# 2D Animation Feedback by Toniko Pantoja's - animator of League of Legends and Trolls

Okay, so let's move on to our session, feedback session. All right.
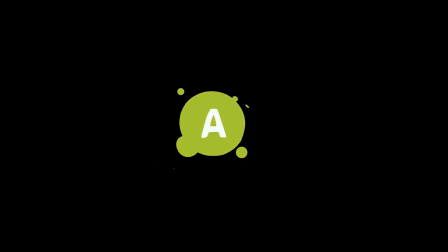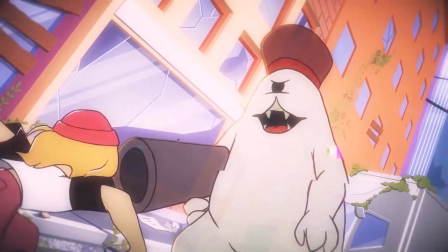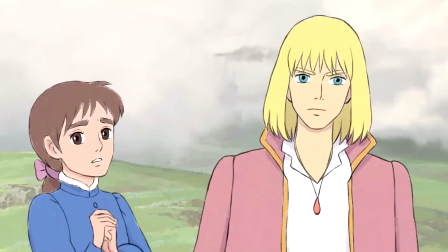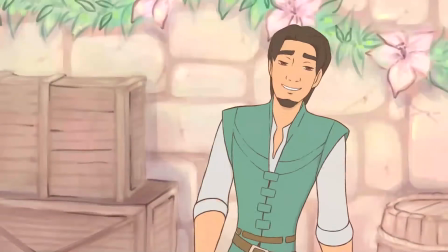[11:39] Hey, you know me. Wherever there's a woman that needs rescuing, I'm there.
Oh, okay, sweet. Share screen. Okay, here.
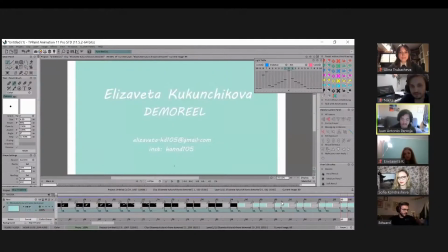[11:52]
Let me go through it, because I did see it earlier, and this is great, by the way.
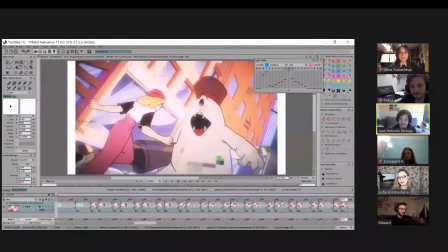[11:59]
Like, this is all like good real material.
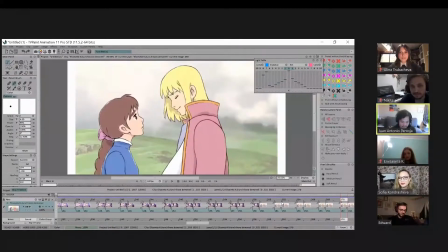I'm gonna go through like what I think,
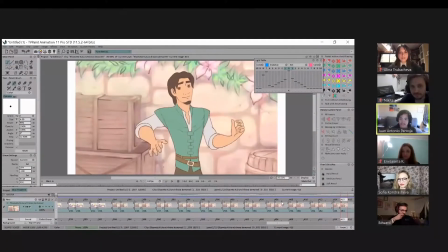[12:11]
what I noticed first when I was watching it, first impression, then I can go back and see if there's anything specific. But you know, I think like all the stuff that you have is pretty solid, and it's like I think there's like some really good potential.
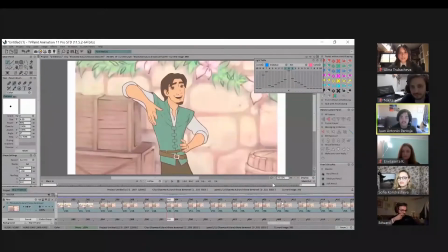[12:27]
I think this is great. I just think like some things can be pushed, especially in the acting department.
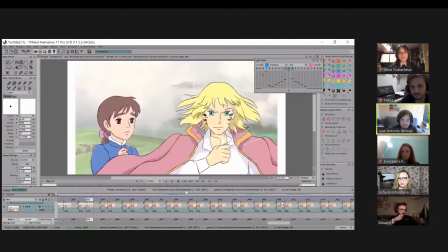[12:33]
So like for something like this, let me play it.
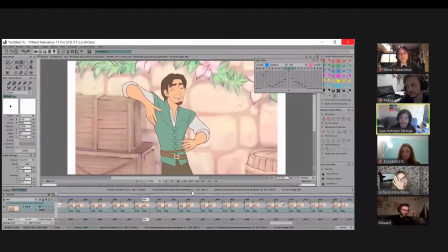[12:36]
So I think like for a scene like this, I think there could be you know, much more push drawing. So I think this drawing is pretty, when he says, "Hey, you know me." I'll let. So
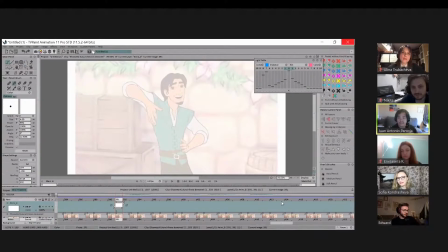[12:52]
when I think about the acting choices, I really think about the eyes, because when you have the eyes just like open in a very standard pose, it starts to feel a bit still or inactive, or there's no current attitude.
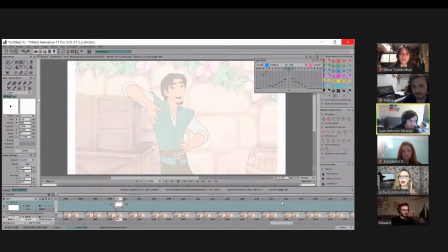[13:10]
So when he says, "Hey, you know me," so sometimes I like to utilize eyelids.
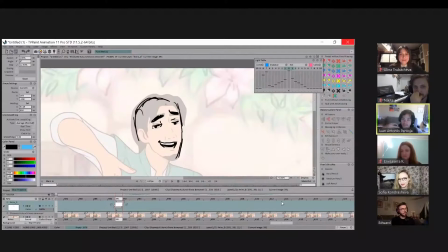[13:16]
Yeah, I would say it's just like pushing the just a bit of the eye language and the asymmetry
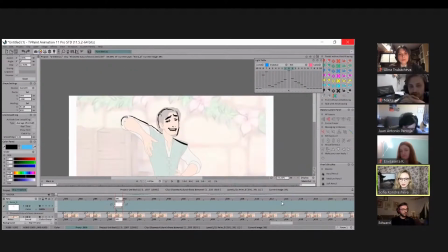[13:25]
of like Yeah, the eyebrows. I think this all feels pretty good.
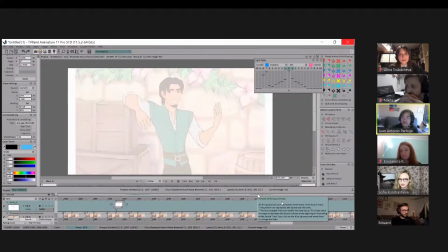[13:31]
I think when the character says, "Hey, you know me," so when I think about dialogue, I think it's also good to think about keywords in that line of dialogue to help emphasize some of the acting.
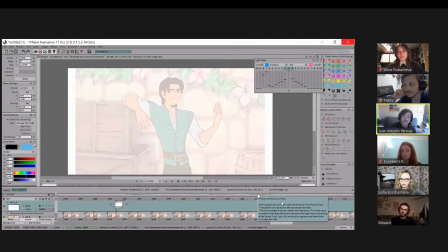[13:47]
So it's like, "Hey, you know me," and I feel like me. It's like when I look at dialogue, I start underlining some keywords that I can start thinking about key poses that relate to those words that help me for the acting.
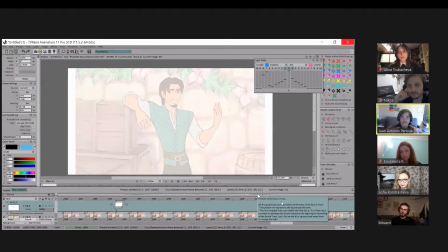[14:03]
So when I heard the dialogue, "Hey, you know me," there's an emphasis on the me where I do want to push the acting.
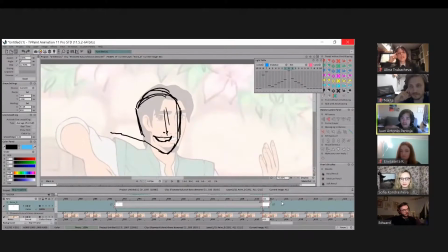[14:10]
Yes. So the thing I wanted to say is that you had me, when the character says me, it's already like moving out and already moving away. So we don't get to feel a bit of that word. And this is just how I would approach it.
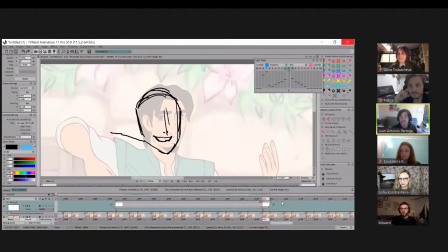[14:26]
It's not really like you have to do it this way. It's more like what my instincts are. So I think overall you have good instincts. But then like for me, like when I think about certain words or certain things in dialogue,
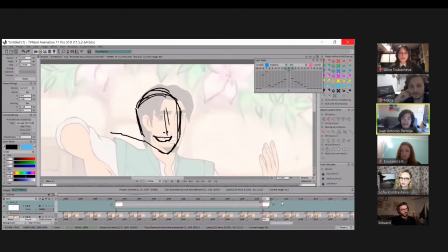[14:41]
I do just want to push it or stay in those acting poses or stay in that
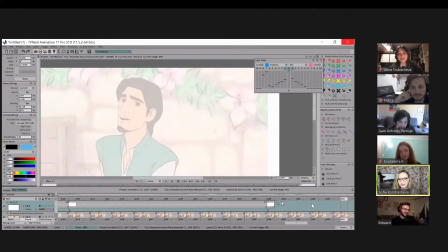[14:49]
idea longer. I think this drawing is really good. And I think if you could like have a lot of the quality in this drawing and most of the acting, because I think like you might want to try and find ways to keep the character intact.
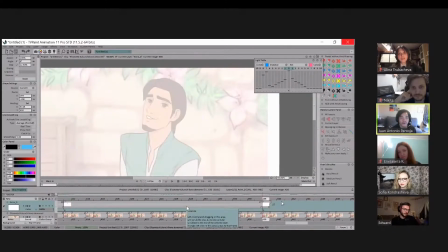[15:07]
So, maybe this character is very coy or very nonchalant, very casual. I think he'd be more, laid back and more loose. And even the eye language, like, this is great.
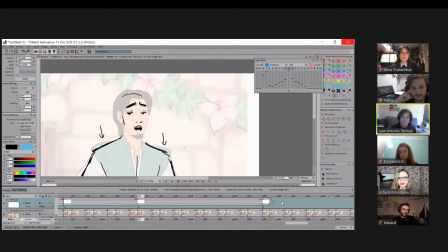[15:24]
This is just another idea, and this is something that like my friend Rune Beneke, a really talented animator, he would tell me these tips like, don't always have the character like straight up when they're acting,
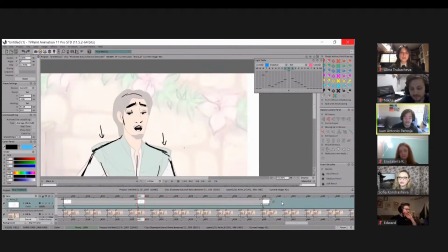[15:43]
like maybe like have them angled and you kind of have that where there's kind of a, what's it called? Contrapposto, where it's like, the angle of like the shoulders and the hips and they're all like dynamic and contrasting.
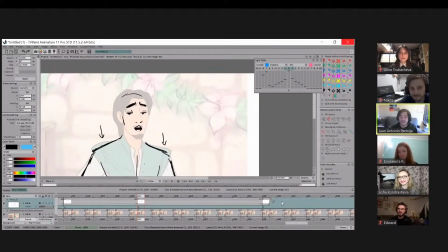[16:00]
Not like don't push it like this, but it's more like just think about like everything is uneven, asymmetrical. Another thing that he also suggests
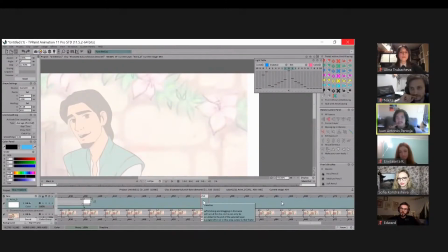[16:13]
that I've been kind of thinking more too is don't be afraid to have the eyes closed in a lot of these scenes. So like even like when the eyes are closed, that also helps push some of the acting because it doesn't feel,
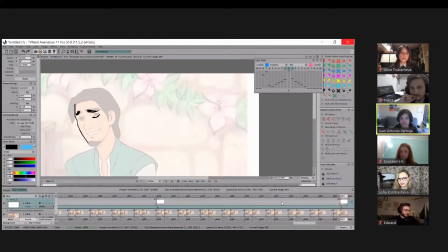[16:33]
when the eyes are open all the time, things might feel a bit stagnant, and there's room for that. But then like especially for an acting dialogue scene, like sometimes when we tilt our heads forward, we don't really see our pupils. Like if I tilt down, it's just like mostly my eyelid,
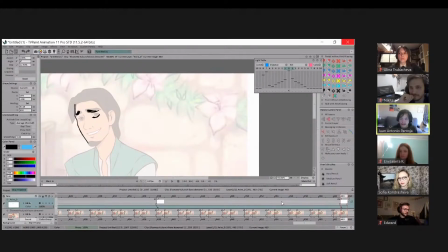[16:50]
and I think that also makes things feel a bit more natural when if a character is kind of like looking down, you don't really see a bunch of the eyes, but just that subtle detail shows an observation of like life,
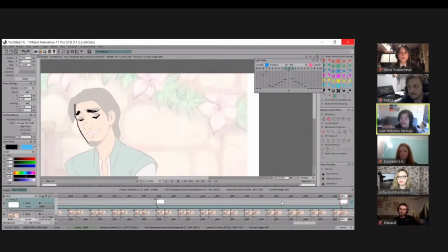[17:05]
and things like small observations like this makes the animation feel a lot more relatable and believable. Yeah, I'm just like seeing like, okay, holding that eye close, like and I would really push the,
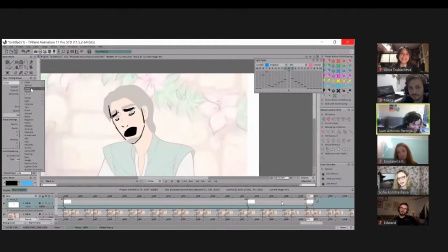[17:20]
oh shoot, let me set that to race. Yeah, I would just like push the mouth shapes. I would probably, for this last pose, I
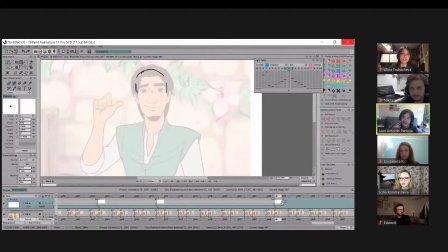[17:34]
probably wouldn't end at the mouth closed and up there. I'm there. I think it would be nice to just like end it at there. I mean, again, all these notes are just like, do. And then when he says I'm there,
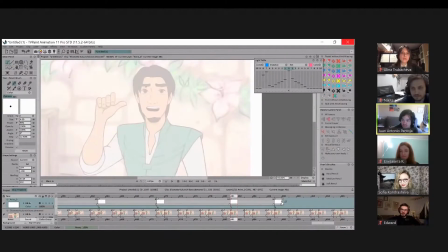[17:53]
Maybe you could just add a little more explosion to that word just to emphasize that. So I think for here, no, I had the eyes mostly like closed or half open, but I think like something like this, I'm there.
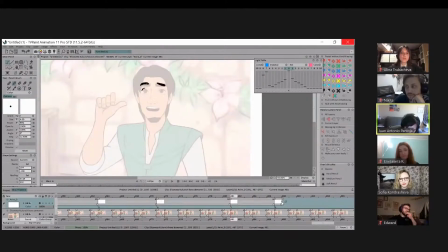[18:12]
Maybe I can have the eyes open up for just a bit. And then it's like everything is like pushed and then it like slows.
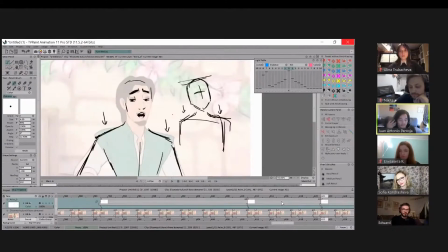[18:26]
So yeah, I mean, those were just my initial thoughts with this. I think this drawing is also really good, by the way. This is great.
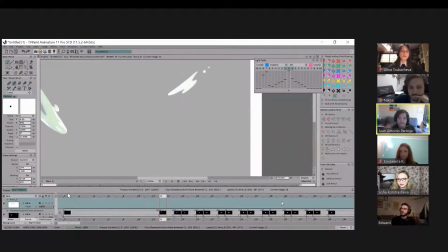[18:36]
If you have any questions, like feel free to ask me too, because sometimes that like when you have thoughts too, that also helps me.
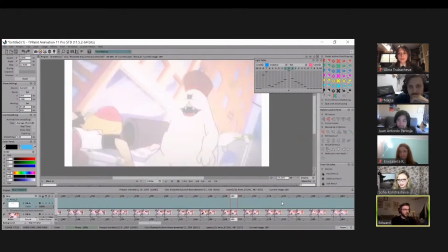[18:45]
I have a question. When you're working on the acting, do you use the references? Like, do you record yourself or you're searching for something? Yeah, sometimes like either I like,
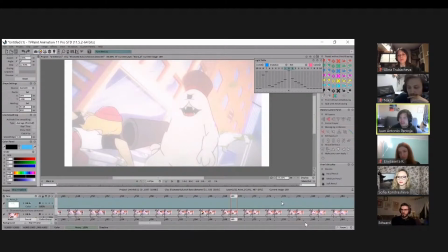[18:59]
first I'll try my imagination, but if like, usually in most cases I have a mirror, or sometimes I use my iPhone and just like go, you know. But the problem with me is I have the habit of making kissy faces when I act.
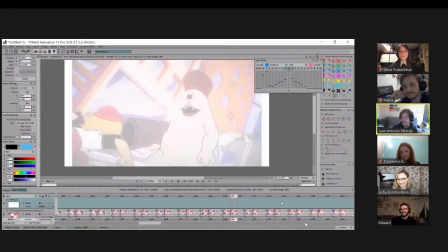[19:15]
So I'm like, well, it's like, when you need me, I'm there. And so I'm not the best reference for that. Sorry, when I flip back and forth, I'm just like thinking.